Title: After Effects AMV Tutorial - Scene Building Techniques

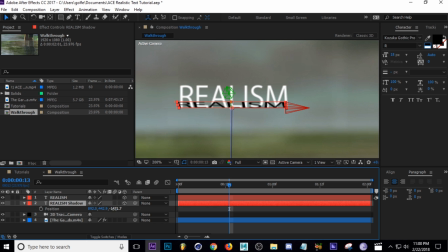247s
And then take our Z value and move it to the right to move it backwards. And you can see it move behind, see that, behind the text. So now when position in XY, it's actually behind it, and we get an actual shadow look there.
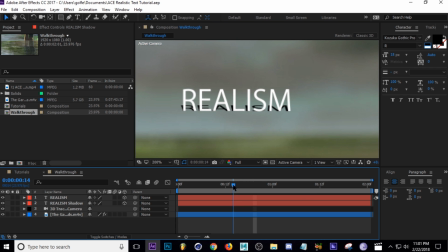264s
So, and obviously this isn't perfect, but for the tutorial, I'm just showing you the method I use to get a scene like this done. Next, I'm gonna go ahead and add a Gaussian blur to our realism shadow, and I'm going to go ahead and go to effects and type in Gaussian,
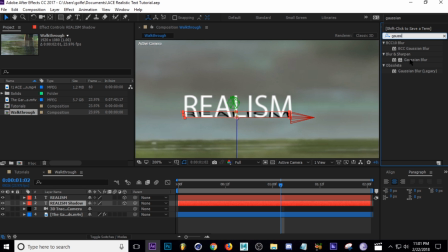280s
too many S's, Gaussian blur, and I'm gonna use BCC Gaussian blur, but the built-in Gaussian blur works fine too. Go ahead and add that on. I'm gonna turn it down to like 1. All right, so now I've got a blurred shadow.
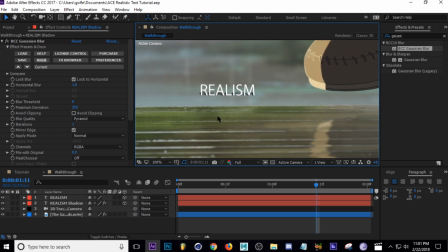299s
Next thing we need to do is we need to animate the blur on the white text,
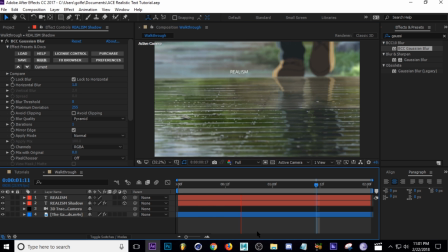305s
because if you look and play this through, this doesn't look natural at all because it's deep in space, but it's not blurring correctly. So now we need to add Gaussian blur to our main text.
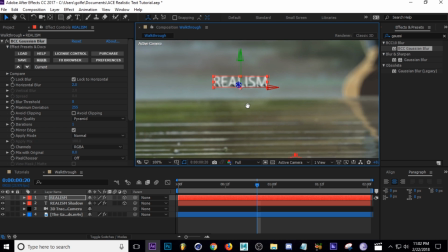317s
And I'm going to zoom in again here.
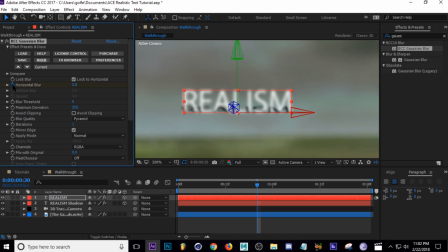320s
And I'm going to keyframe the horizontal blur, or just the blur amount if you're using blur and sharpen Gaussian blur. I'll press U to bring up the keyframe, and then I'm going to press F9 to easy ease it. And I'm going to turn the value down to 0.
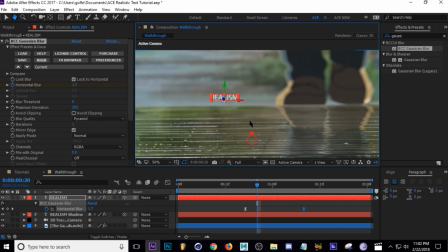334s
So let's just position these to about the same time that his feet come into view.
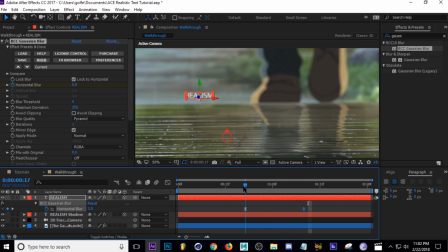341s
There we go. It's about right, actually. I might turn this up just a little bit more. Turn it to like 4.
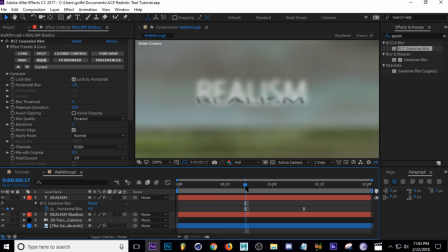347s
And then we're going to do the same thing here with our shadow. We're going to need to animate the amount of blur. So let's go ahead and keyframe the horizontal blur. Tap U, F9 to easy ease. This one I'm going to put right there, and then I'm going to turn this value up to like 6, I think, right?
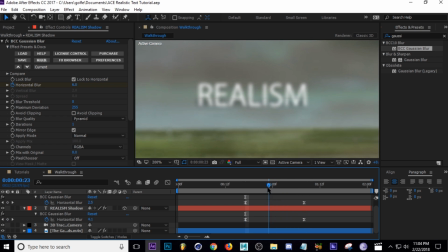365s
So then it's going to blur into view, right? All right, so let's play this through and see what it looks like.
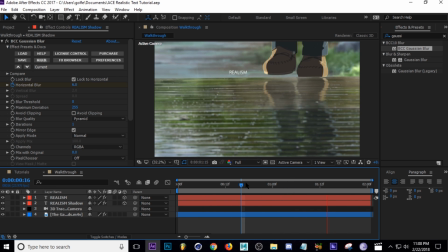372s
All right, that doesn't look too bad. Next, I'm going to go ahead and add my logo animation. I'm going to blur it the opposite way.
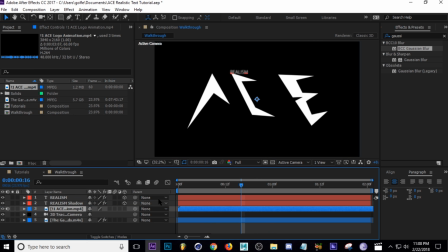378s
So let me go ahead and grab that. There it is, and I need to color key out the black on your color key.
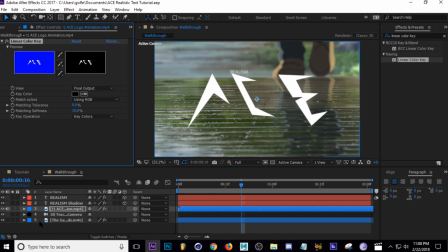388s
Yep, black, this up a little bit. Okay, that's fine. All right, and I'm gonna need to turn this layer into a 3D layer. And now that it's a 3D layer, if I place it underneath the camera that we created earlier, it should track automatically.
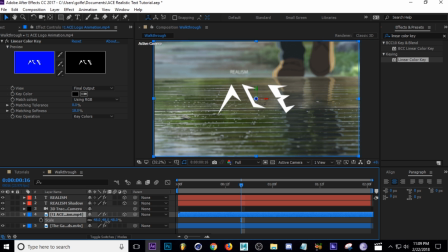404s
I shouldn't need to pair it to a point. So I'm gonna scale this down and position it, you know, right about there. I am making sure also that my animation is a little bit bigger than what the text is. So it kind of creates a little bit more depth because, you know, this text is obviously further away.
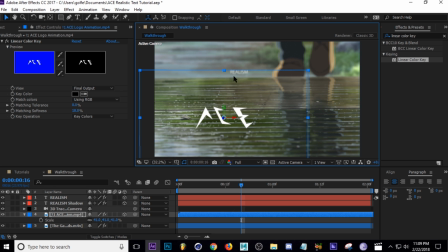423s
So if this was bigger than this, it would look weird. Just keep that in mind too. So let's take a look and see how this tracks and see if it actually tracked like it's supposed to. As you can see there, the logo animation is tracking because the 3D camera is moving with the scene.
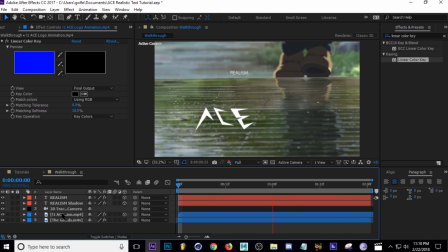440s
And since the layer is a 3D layer now, it is affected by the camera and it is tracking perfectly. So now I'm just gonna basically duplicate my
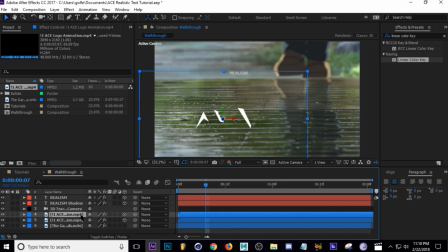457s
animation that I did with the text. So let's go ahead and duplicate it, and I'm gonna call it, you know, a shadow, and then put it underneath. So I'm gonna go ahead and position this down, and then tap R to bring up the rotation.
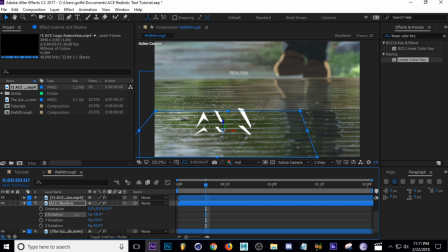474s
I'm gonna turn it about like that. Should be good. Right about there. What's at -70. Right about there. And then lastly, we just need to turn the animation black and blur it.
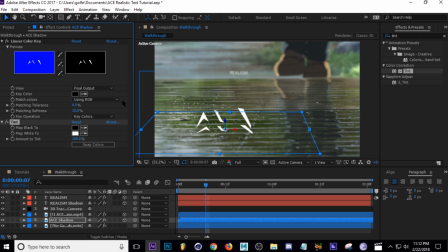487s
So I'm going to use a tint to turn all the whites black.